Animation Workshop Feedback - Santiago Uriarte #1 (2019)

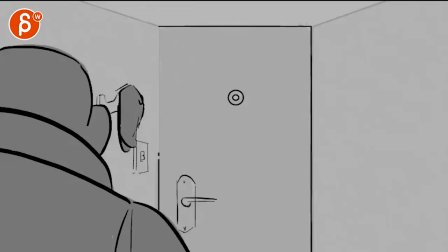0:04 all righty let's play this in full first this is a planning pass
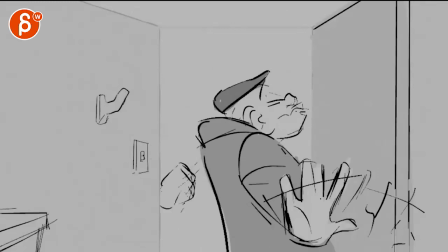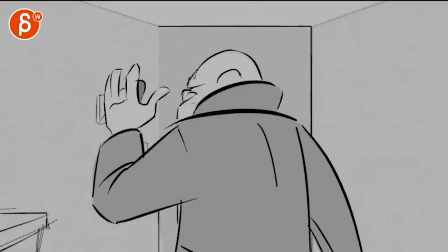0:14 beg your pardon forgot to knock nice it's
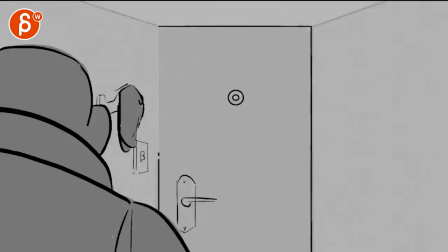0:21 a good pierce brosnan moment there i like this it's great it'll mix with the audio as well
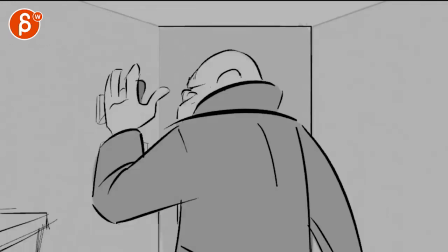0:25 i think in this whenever anybody's planning anything where you have a massive move like this i'd be careful like this is such a huge um distance to cover
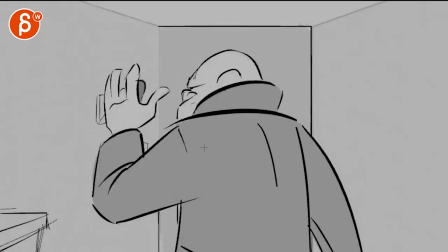0:37 over one frame that you probably you're gonna if you spline this it's but then you you know you start this and see genies or your step poses uh your character will be like a bit closer to us with a slight shift maybe the arm lower and then getting to this because you can't
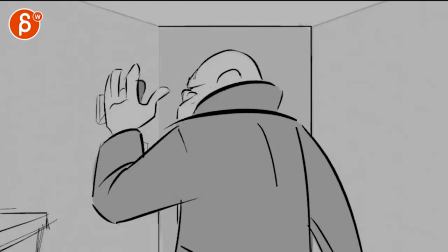0:55 really make this longer because it's tied to music unless of course there's another option but um so far as i'm looking at this because
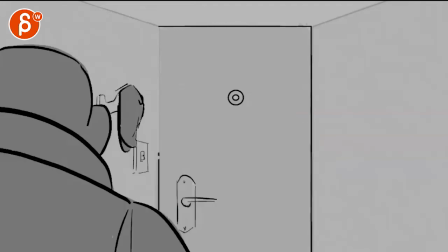1:02 um it's tied to music i don't think this might i don't think this is going to work time wise right unless you want to go backwards and you have
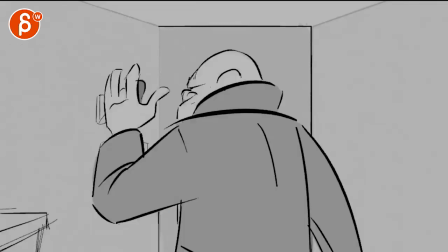1:09 more of the music and you make the shot longer although
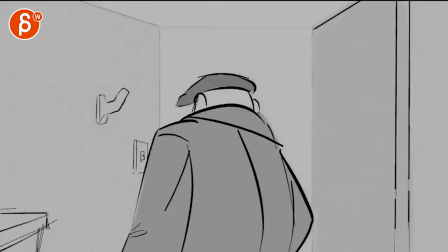1:14 this is all working again careful that's a big move over this amount of frames um so even if you start adding more keys maybe
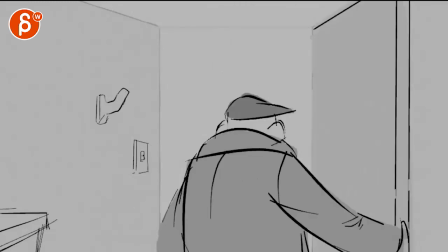1:22 or you take some time out where basically you make this longer and the punch comes right right when he opens the door it's almost like open as a surprise and you don't have that much time so you steal the
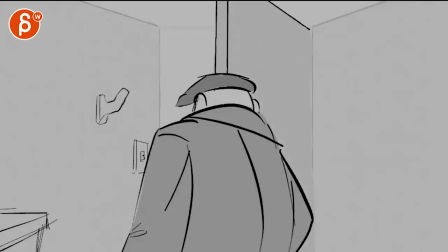1:36 frames from here when he does this and add it to this moment here so there's enough time to open the door
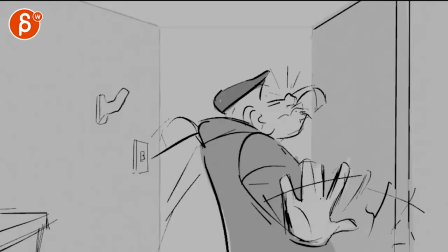1:47 that's great that i think works really well and i like that it's like a punch and then it disappears right away.
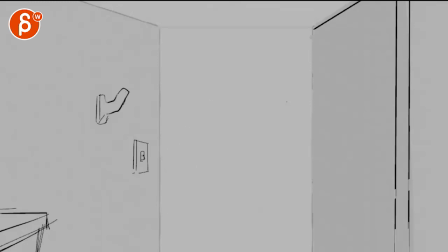1:56 I was a big fan of this. That's all cool. I like the contrast too, coming in like this and then getting into this.
Beg your pardon?
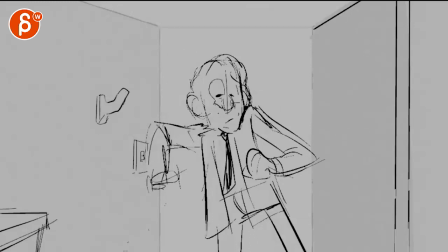2:05 I love this. That is the implied stepping over of the body. I think that's great.
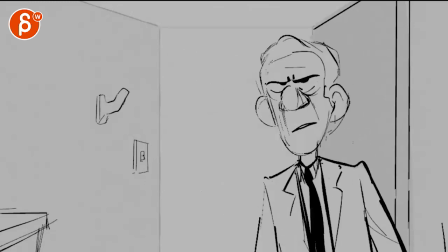2:10 Beg your pardon? Forgot to knock.
That's it. Yeah, it's fantastic. It's really, really cool. So let me see. You got some questions here in your email.
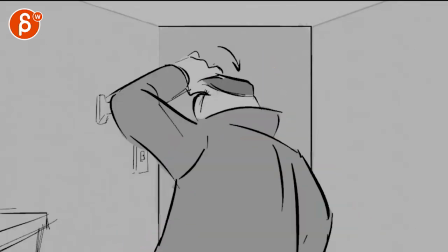2:19 So you are mentioning here that this is from James Bond, which um that was my first inclination was this pierce brosnan but then again he's done other movies but
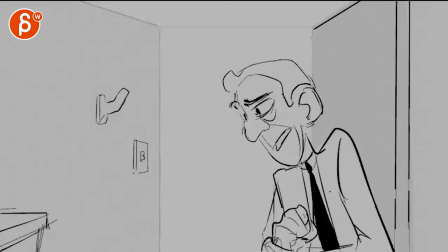2:26 that is such a james bondy thing to say beg your pardon forgot to knock the length it's too long almost 12 seconds i feel
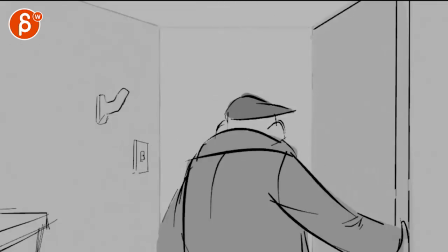2:34 if you get rid of some seconds i might not get to understand i think it's i think it's okay given what's going on and the action and with the
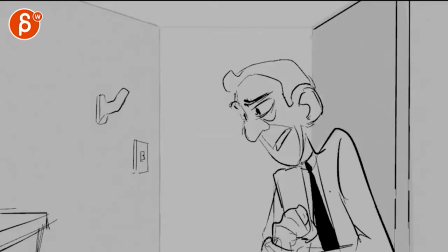2:40 music and everything i think the length is okay even though i'm always a proponent of making shots shorter i think in this this case
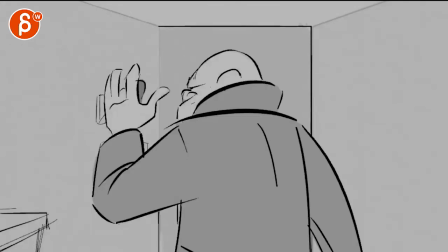2:46 it's okay and again i don't think you don't have enough time to do this so since we are starting on something that gets right away
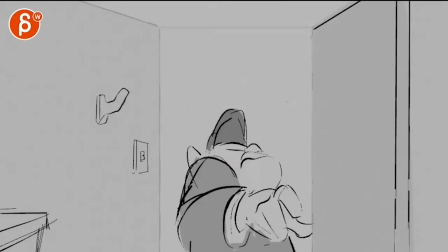2:53 into this and opening the door i think there's already action going on you have enough of a surprise here that we're interested in what's going on and then
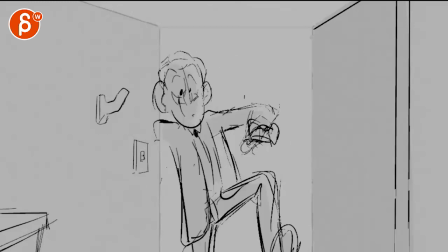3:00 you got that funny moment here and then with the dialogue i think that's totally fine um let's see that was one two the camera angle
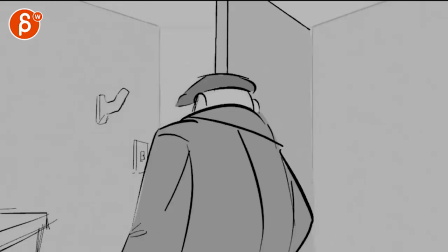3:07 i like the idea that an actress framed on the door me too i think that's all cool and the agent is reacting to the body on the floor
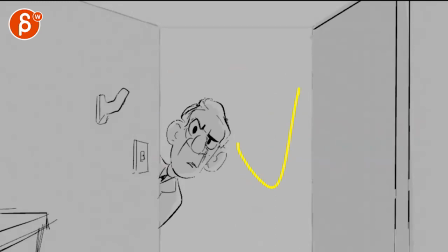3:14 off camera me too i love that of course maybe i'm putting a lot of air in the frame no i think this This is all great, personally I think this works really really well.
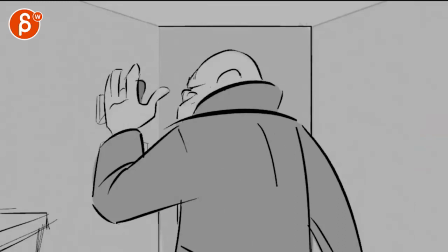3:24 And you're saying here 3, I think it would be a good idea to add hand gesture with the agent after he hits Boris.
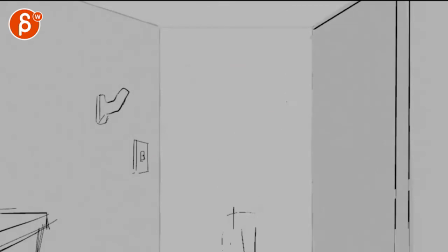3:32 Maybe something like the hand is hurting, but I didn't find the right place for it expecting the length of the shot.
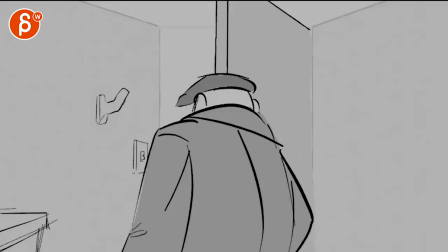3:38 Huh, I don't know, to be honest I like this, I like that it's just character comes out BAM and then it's just this quick thing of whoa what happened,
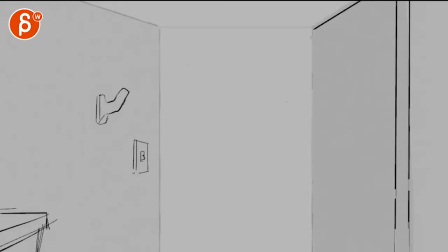3:47 it's this funny surprise and then that's the second moment where we see the character so first the hand then the face i think it's fine i think to have this and then the hand hurting and then the face i don't know i think it will be too much i think it
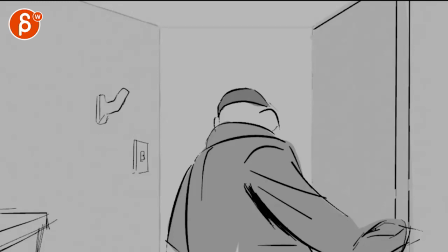4:01 will be too convoluted i think the way you have it is just perfect um yeah those are your questions and these are my thoughts obviously it
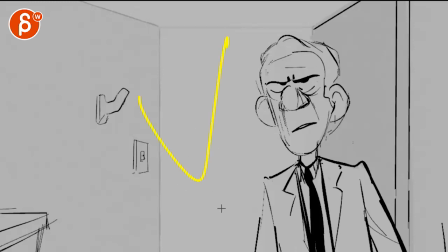4:09 is all subjective but i absolutely love this that's my weird check mark or a plus or whatever whatever of a country you have a six
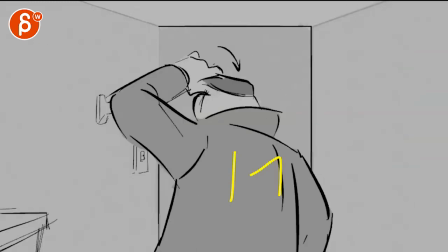4:16 or a one whatever you have um or american one and the european one i think this is really great i'm really i'm really excited about this i think
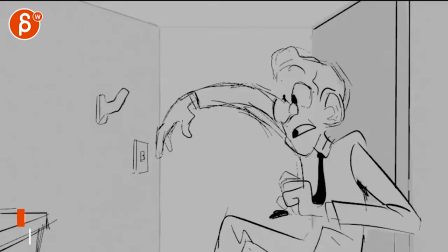4:23 the music choice is great i like that it's all synced together you got the little and the line at the end um yeah i think this is awesome and i would say keep going all right there's an email you can sign up you can start whenever you want you can submit whenever you want you get 16 submissions either way a like and subscribe would be awesome all All right, thank you.